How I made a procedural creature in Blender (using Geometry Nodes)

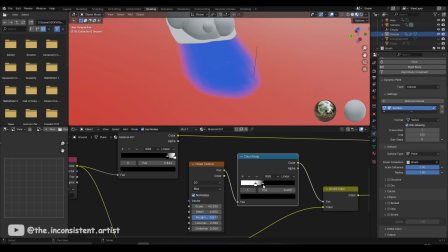To achieve this, I ran a noise texture through the roughness and alpha channels.
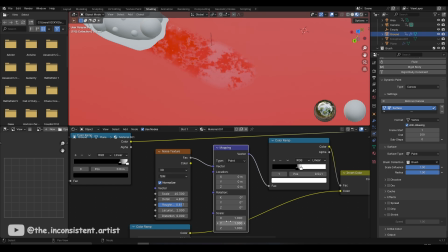This gave me the ability to make the slime look like a thick and patchy liquid that pulls up into small clusters as semi-viscous liquids tend to do.
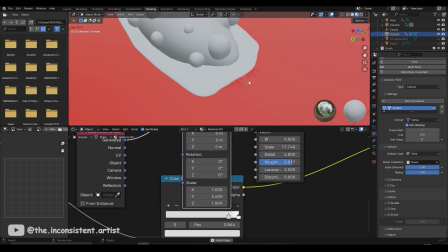I kept the same base color for both the slime and the flow material to blend the effects seamlessly.
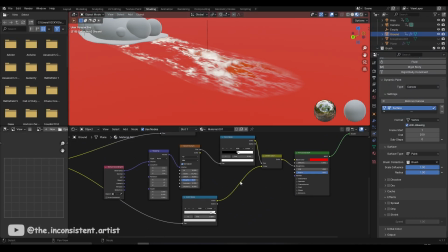I then used a mapping node to stretch out the noise texture in Y axis giving it a smudged look. All that was left now was to raise the liquid patches to seal the deal.
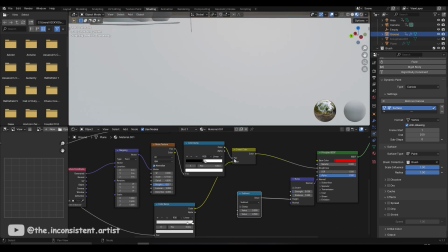To do that, I ran the same noise texture through a color ramp and a math node and connected it to the height input of a bump map.
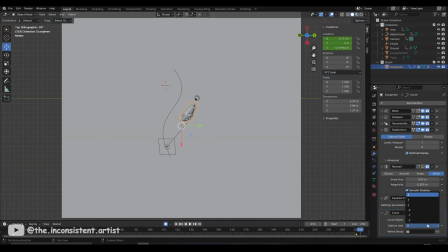I did not like the straight path in which the subject was moving so I created a Bezier curve and linked the character to that using a curve modifier.
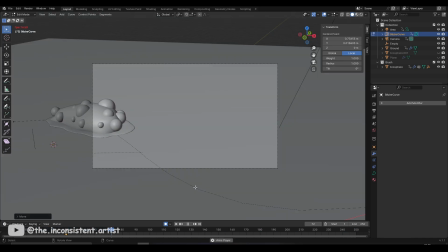This obviously affected the camera angles so I readjusted them to accommodate to the animation changes.
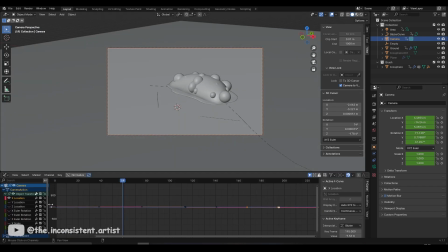All that was left now was the materials. Or so I thought. That is until I was ambushed by a famous phenomenon called.
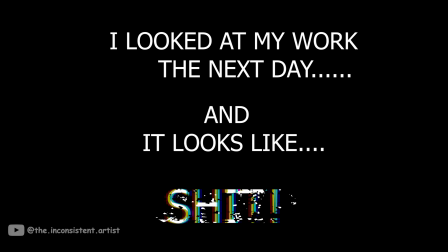I looked at my work the next day and it looks like sh**t. So it's back to the drawing board.
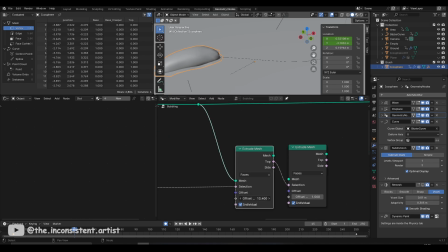I disconnected all of my geometry nodes and started all over again. This time I used the extrude nodes to extrude each face separately.
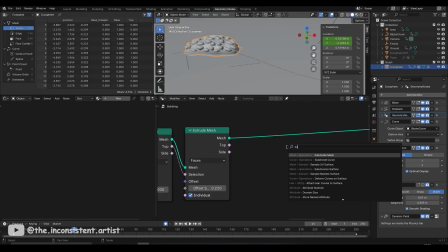I made sure that the effect is confined to the upper part of the body. To do that I used the existing vertex group as a mask. I used a scale elements node to taper the extruded mesh towards the top. I then added a subdivide mesh node to increase the number of bumps on the body.
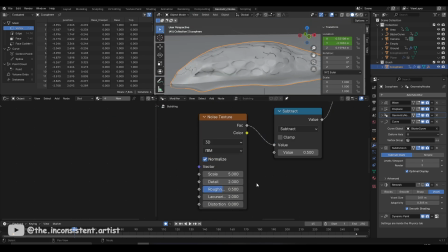To animate the offset of the extruded faces, I plugged it into a noise texture, a similar setup that I used for the bubbles effect.
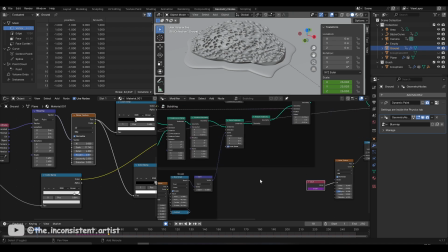I played around with the noise values for a good while until I was satisfied with the animation of the bumps.
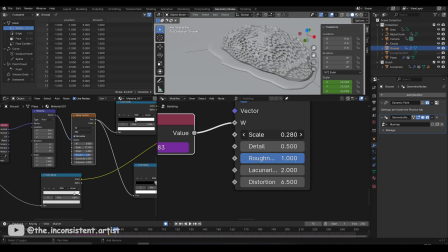I wanted them to feel like air sacks on a frog, but these bubbles were triangular in shape because the icosphere is a triangulated mesh.
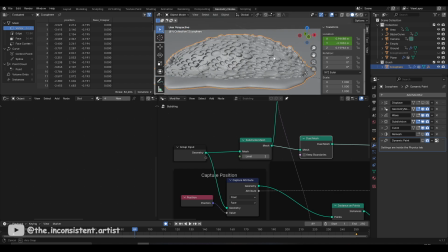So I added a dual mesh node to turn them into a more circular looking shape.
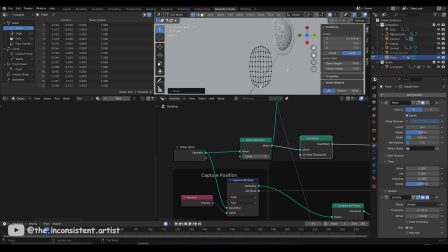And then with some final tweaks to the sole of the slug, I reworked the camera angles.
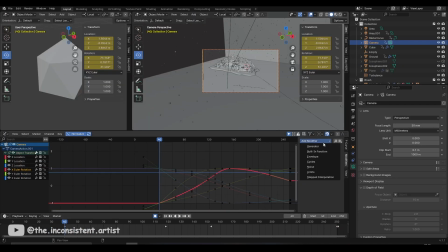This time I chose to do a single crane dolly shot and added a noise to the annum curves to give it a dynamic look.
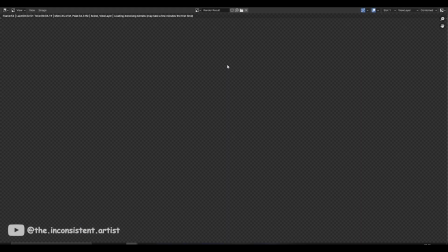Now I was finally ready to work on the material. It had to be a procedural material because the joint geometry nodes destroys the UV and
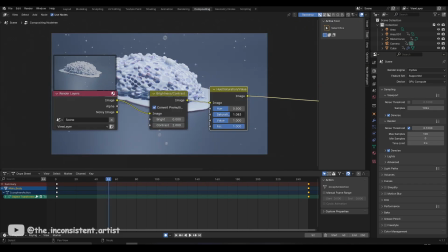a remesh modifier on top of that just left me with no room for any type of UV-based texturing.
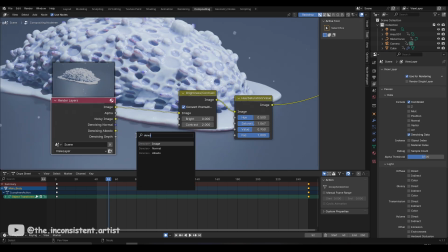I will make a detailed tutorial on how I made this material in the future,
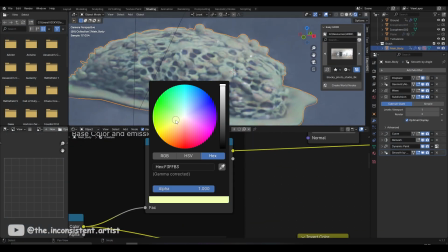but just to give you some broad strokes, I connected a bunch of colors using a color ramp to the pointiness slot of the geometry info node.
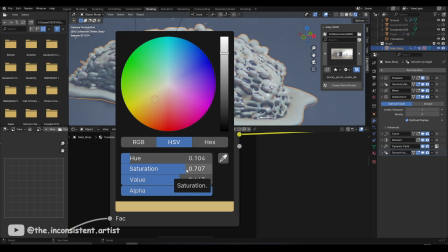From there on, it was playing with values and finding the right color for a creature that needed to look disgusting yet fascinating.
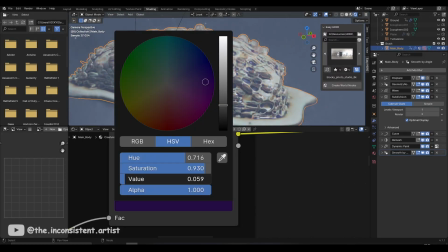Once I nailed down the colors I liked,
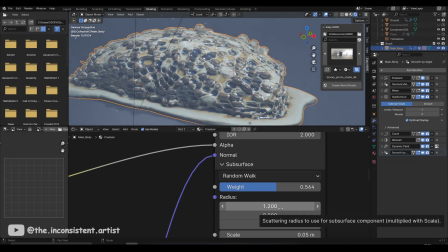I added glossiness and transparency to the skin and used a noise texture as a bump map with the strength dialed way down. Lastly, I did one round of post-processing in the compositing tab and added sound effects to elevate the sliminess of the shot.
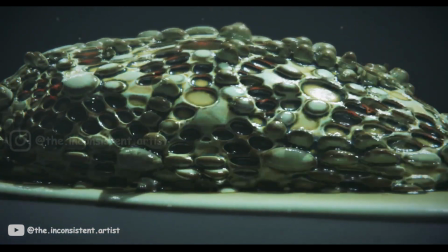I hope you all liked this breakdown. If you want to see something specific in detail, please feel free to let me know in the comment section.